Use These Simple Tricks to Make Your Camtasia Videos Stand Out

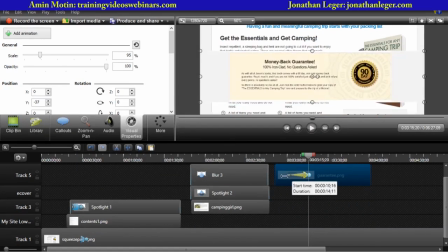6410s
So this is what it would look like, and I'm going to change my timings because we've been using short timings previously.
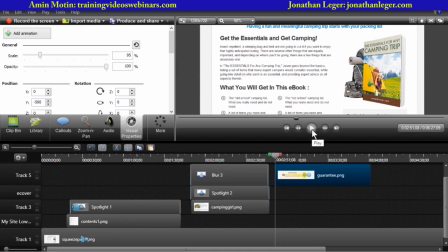6418s
So let's have a look how that appears now.
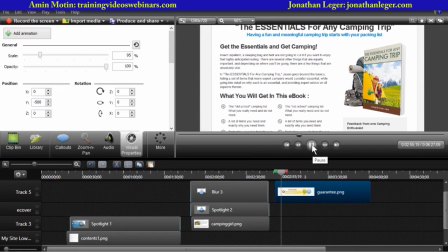6424s
So in a second this will start appearing, and the guarantee, which is very important for getting people to trust you, can be emphasized in the video that appears on the site that is promoting the ebook itself. Now that's too slow for me, but you might like it. And when it stops, I'll show you another little trick.
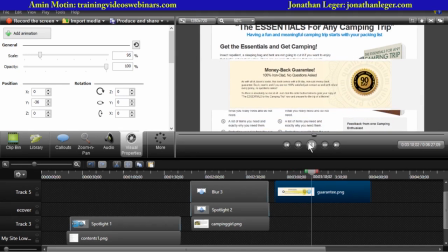6447s So you can see that there is absolutely no risk to you because I'm giving you a full 100% ironclad, no questions back, money back guarantee.
And at this point I'm going to say it lasts for 90 days. So what I want to do is have that zoom out.
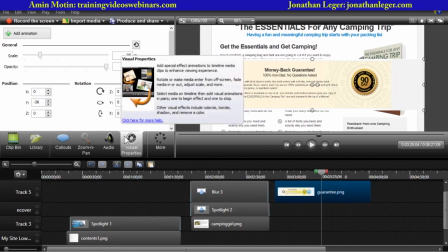6463s
So now, because that's where I would say it, I'm going to go to Visual Properties, Add Animation, and I want to zoom in.
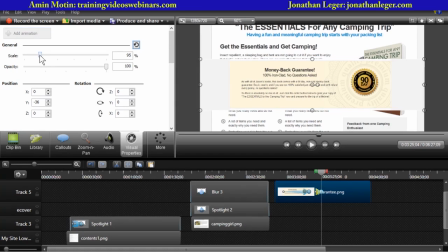6470s
That's the scale thing here.
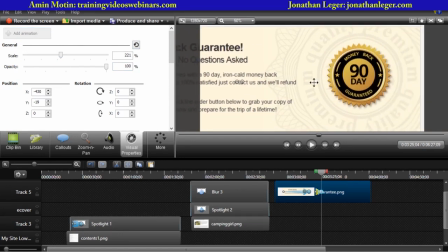6475s
And then I'm going to drag this over because I want to emphasize the 90 days. I might even make it bigger, you know, something like that. Yeah.
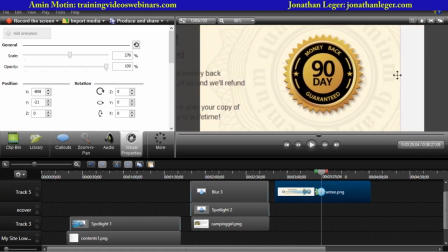6488s
Kind of want it to be center, yeah. I don't like this at the end, that's why I'm just thinking about the size.
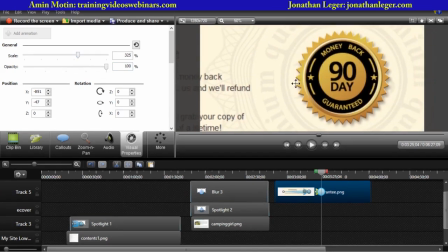6497s
And this is just, you know, whatever you want it to be. In fact, look at that, that's pretty big, isn't it? That's, yeah, something like that.
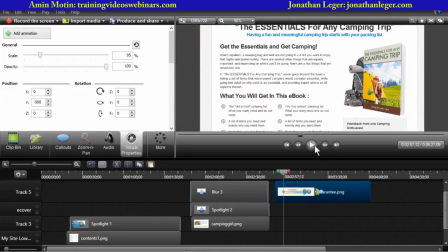6504s
So, here we go. So we'll go back and we'll do that voiceover. So the ebook will appear.
So I'm giving you a money back guarantee. An absolute cast iron money back guarantee. There is no risk on you.
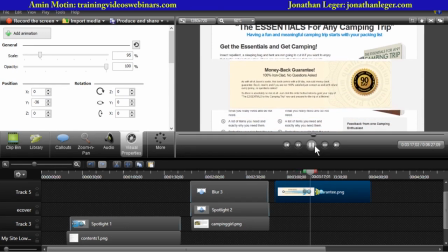6523s I am taking the risk. This is 100% ironclad, no questions asked, money back guarantee, and you have 90 days to claim your money back.
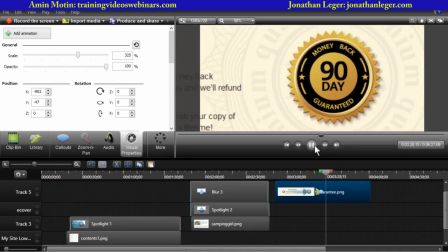6535s
Okay, so the voiceover would have needed slightly different timing, and I might need to do that sooner.
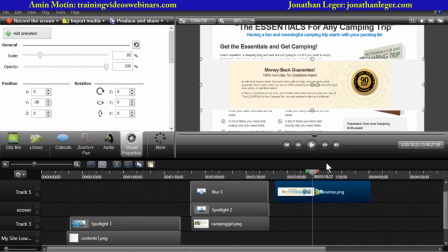6541s
But what you can see if we go here, I emphasize the 90 days, if that's what I want to emphasize. I might prefer to emphasize that it's no questions asked, you know?
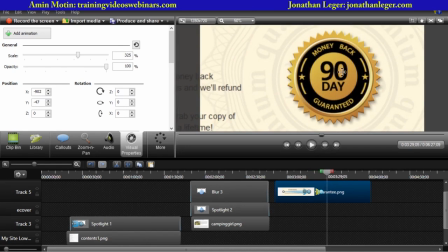6553s
And I can do that now. So I've emphasized 90 days. I've stopped there. I'm still selected because this is blue, remember. I go to Visual Properties, Add Animation. And now all I'm going to do for the animation is drag this over
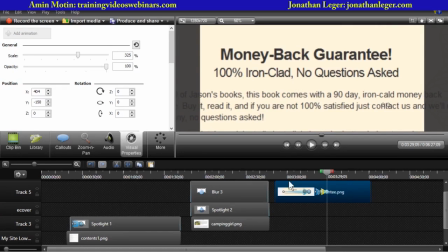6570s
to emphasize that it's 100% ironclad. So now this is what this looks like.
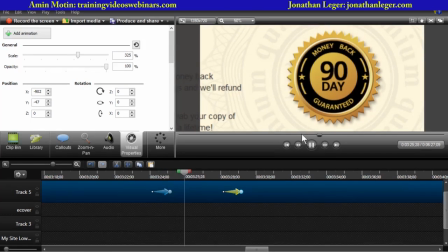6578s
So I've got the 90-day thing there. Boom, I've zoomed in.
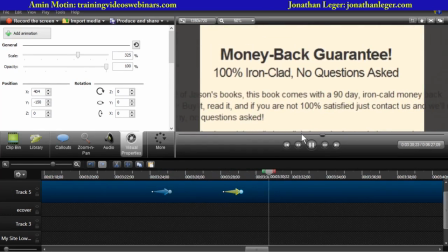6582s absolutely 100% ironclad, no questions asked, money back guarantee.
And what I've done is emphasize some of the selling points just from a static image.
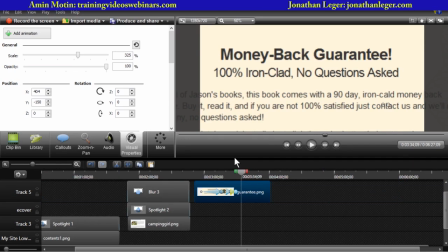6593s
And I've used this thing called animations to give me some life to that static image. If you've noticed, what we've done today has been, everything has been to do with animations to give life to your lower thirds, to your name, to your ebook cover.
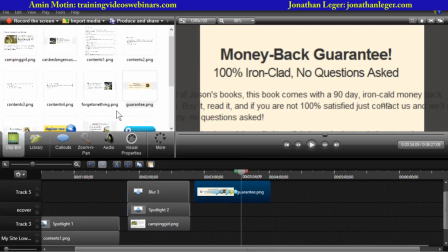6610s
Okay. And then let's have a look what else we've got in the clip bin. Watch now. Or yeah, okay, here's a nice one. So I've got an image here, a blank image. So what I'm going to do, just make some space for myself.
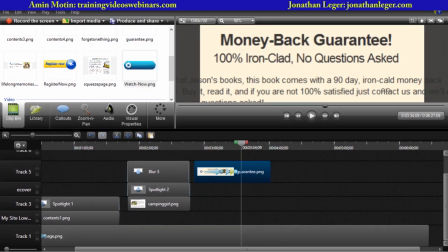6626s
I'm going to create a new track by clicking here. Pull up so I can see what I'm doing.
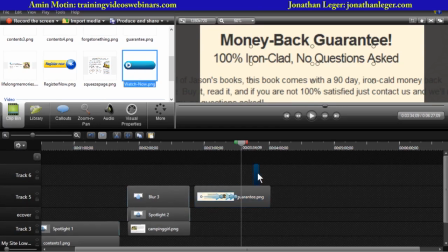6631s
I'm going to drag this down to here. Resize it so I've got some working space.
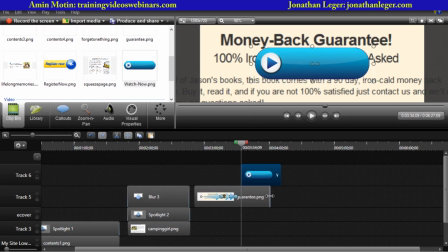6639s
Okay. And I want this money back guarantee to stay on the screen, so I'm just going to drag it to match the size of that clip. And I now want some text over that clip. So what I can do is add a call out.
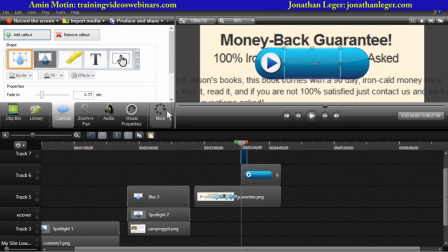6654s
So let's click on add call out, and I'm going to add text. That's this one.